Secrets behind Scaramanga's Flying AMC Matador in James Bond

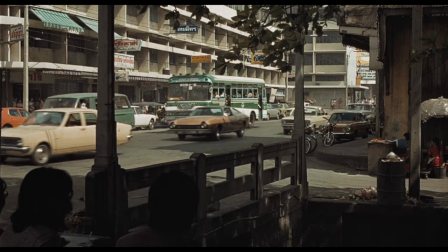Scaramanga's car in Bond flick The Man with the Golden Gun appears to be an inconspicuous bronze 1974 AMC Matador Coupe.
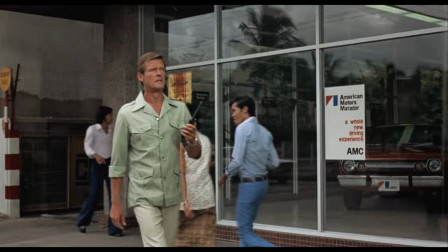That's until its unorthodox add-on which allows Christopher Lee's character to fly through the air, helping him back to his secret island lair. But did the car really fly?
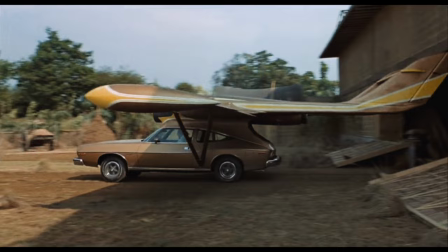In this video we're going to look at AMC's massive role in the movie, where the idea from the flying car came from, and exactly how the production team got the car off the ground.
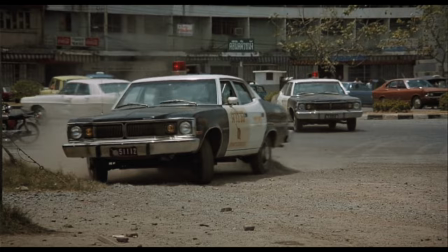In the 70s, the American Motors Company must have made a generous offer to Bond producers the Broccoli family because the man with the golden gun features a showroom's worth of their cars,
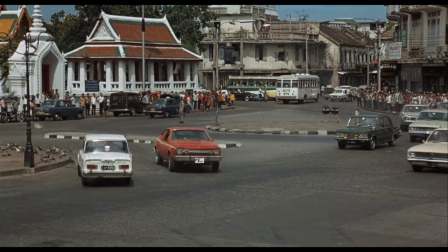as well as an actual showroom that James Bond himself drives through. As part of a product placement strategy as aggressive as a modern Bond fistfight, there's AMCs everywhere.
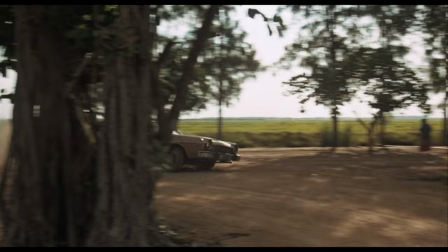Roger Moore drives an AMC Hornet hatchback, which he famously corkscrews across a river during a chase for Scaramanga's AMC Matador Coupe,
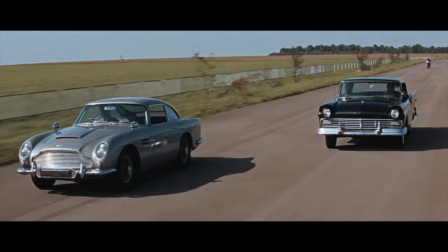with its equivalent four-door sedan police cars in pursuit.
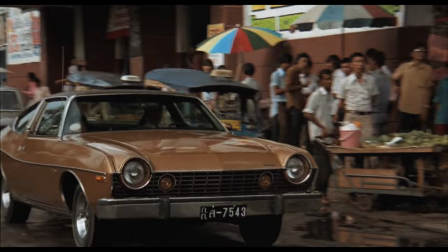As far as Bond cars go, these were no DB5s, but rather a reflection of the 70s, especially Scaramanga's car with its bronze or should we say brown vehicle.
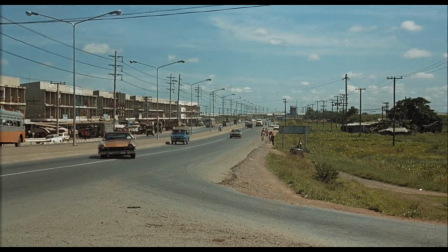Before we look at its flying credentials, let's have a look under the hood. The villain's bronze and black 1974 AMC Matador Brogham Coupe was the Oleg Cassini edition.
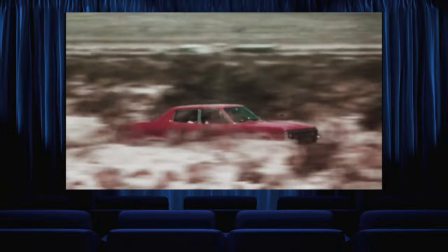AMC must have thought this more fitting for a Bond villain rather than the family-friendly sedans and station wagon equivalents.
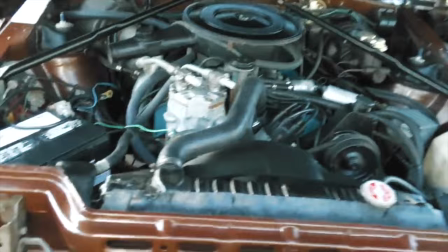The coupe was a two-door fastback, with a V8 engine producing 175bhp.
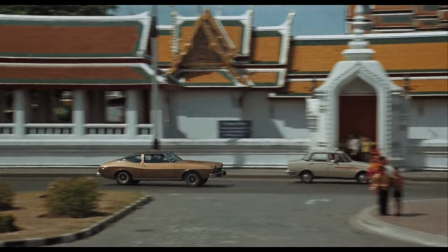Scaramanga was able to exploit a three-speed automatic powertrain, going from 0-60 in 10.4 seconds.
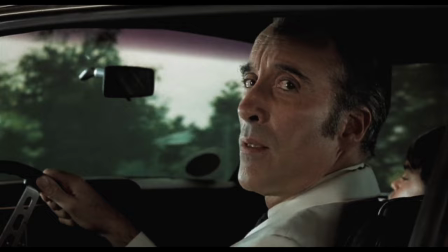It's no wonder then he wanted to put a river between himself and Bond. But it wasn't the specs on the road that made this car unique, it was the fact that it could fly.
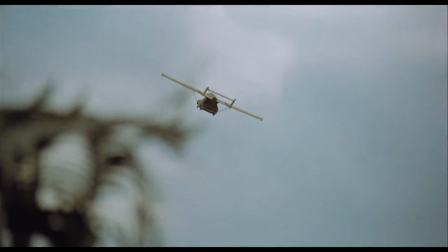Or could it? We'll find out later. But where did they even come up with the idea of making the car airborne in the first place?
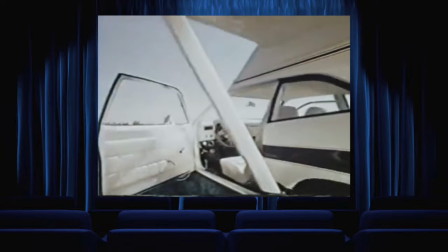Scaramanga's Flying Matador was based on the real-life AVE Mizar flying car, developed by American aeronautical engineers Henry Slominski and Harold Blake.
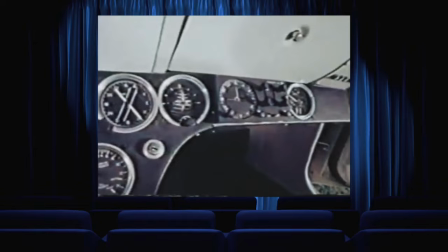This real-life car was set to cost between around $18,000 to $29,000. dollars.
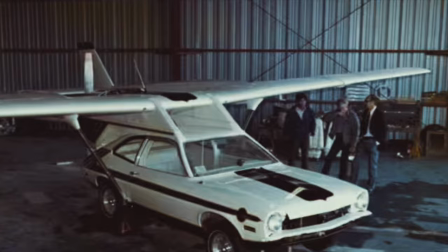However, these plans were short-lived as the car and the duo responsible for it were tragically killed during an unsuccessful test flight in 1973.
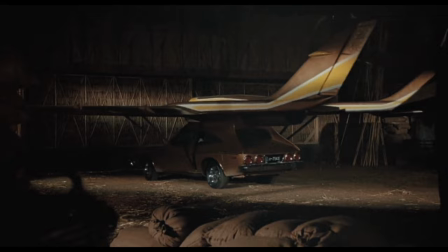This didn't deter Bond filmmakers from pursuing the idea, however, and they decided to push ahead with Scaramanga's flying car, which would stow away Bond girl and general nuisance agent Goodnight in the boot. The task of turning the car into a flying machine was given to special effects guru John Steers, who added the full-scale airplane attachments to the Matador for takeoff.
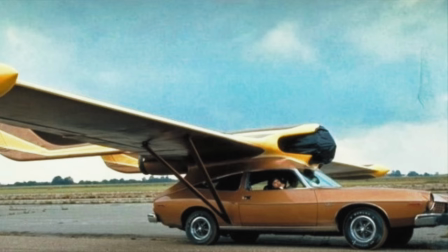These attachments were heavily based on the ill-fated Mizar part-car, part-plane hybrid, but the big difference was they were not set to take the car up in the air.
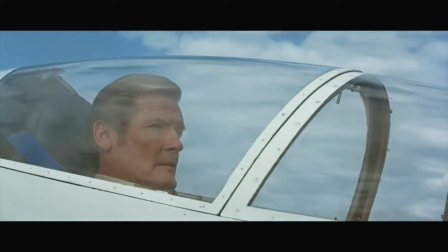We'll reveal how the team managed to get the shot of it taking off in the next section. However, despite the fact that the plane parts were just for show, they were similar proportions to a light aircraft.
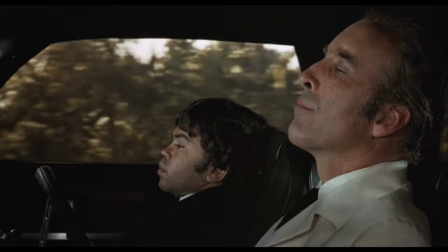The modified Matador was 30 feet long, with a 42 foot wingspan. It's no wonder then that the car almost took off for real when a sudden gust of wind hit the vehicle.
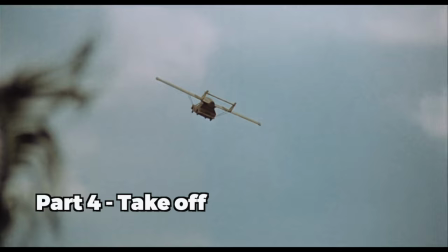This was never part of the plan, and could have ended up in another disaster. However, the proposed cinema trickery used to make the car appear as though it was flying was a lot more sneaky.
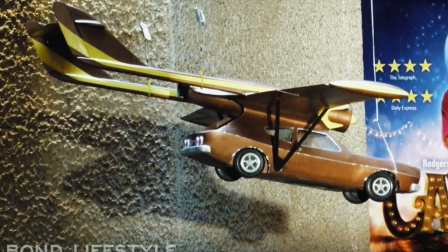An AMC Matador did take off for the movie, it just wasn't a full-sized one.
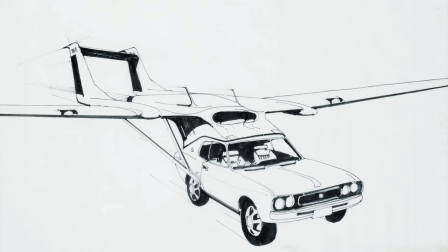To give the illusion that it was jetting off from Thailand, Steers decided it was best to create a miniature version of the flying car.
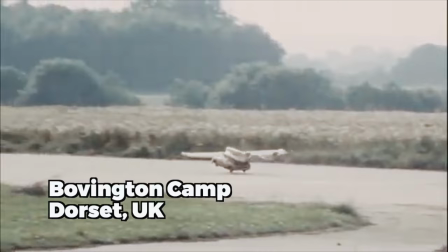It measured one meter long and even had little models of Scaramanga and his assistant Knick-Knack inside.
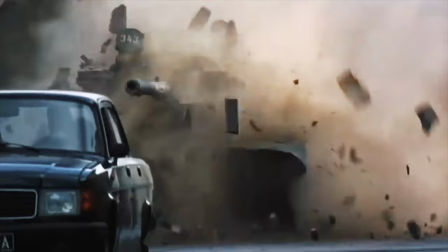Rather than Thailand, the Mini Matador took off from Bovington Camp in Dorset, UK, which is a military base for the British Army.
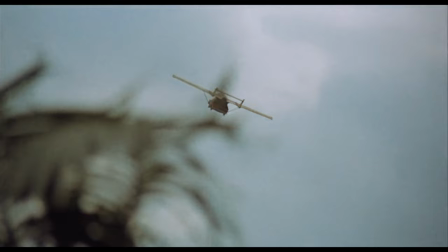The production designer on the movie, Peter Merton, would later reveal that clever editing made the plane seem like it was flying for real,
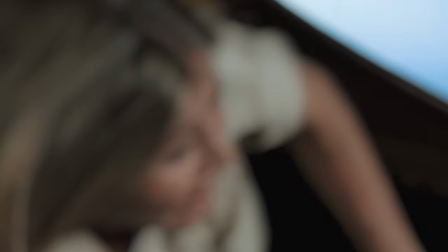although clearly there's less clever editing involved when Agent Goodnight opens the boot in mid-air. there.
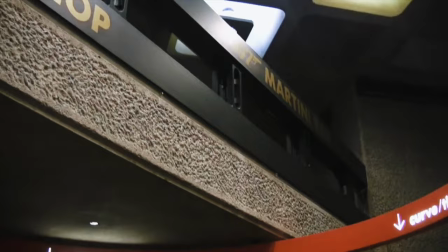Lucky fans in the past would have been able to see this model displayed as part of the designing 007 exhibitions around the world, including the one that was held in the Barbican, London, in 2012.
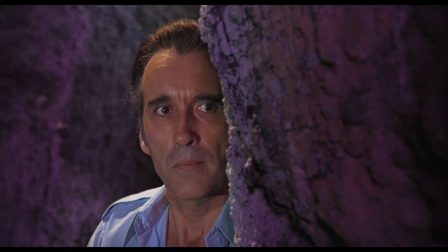As for the full-size version, it's unclear as to where that got to. Perhaps it's hiding in an underground lair off the coast of Thailand.
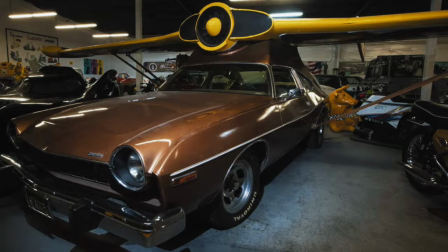But if you are keen to get your flying AMC fix, then you can find an impressive replica at the Hollywood Cars Museum in Las Vegas.
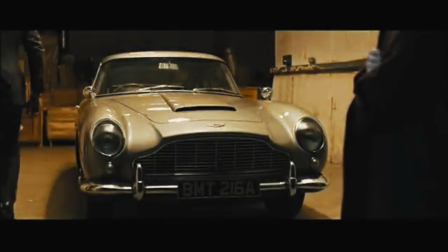We assume you can also leave your pilot's license at home for this one as well. For another 007 fix, see our video on the DB5. Until next time, I'll make like Bond and say goodnight. Amen.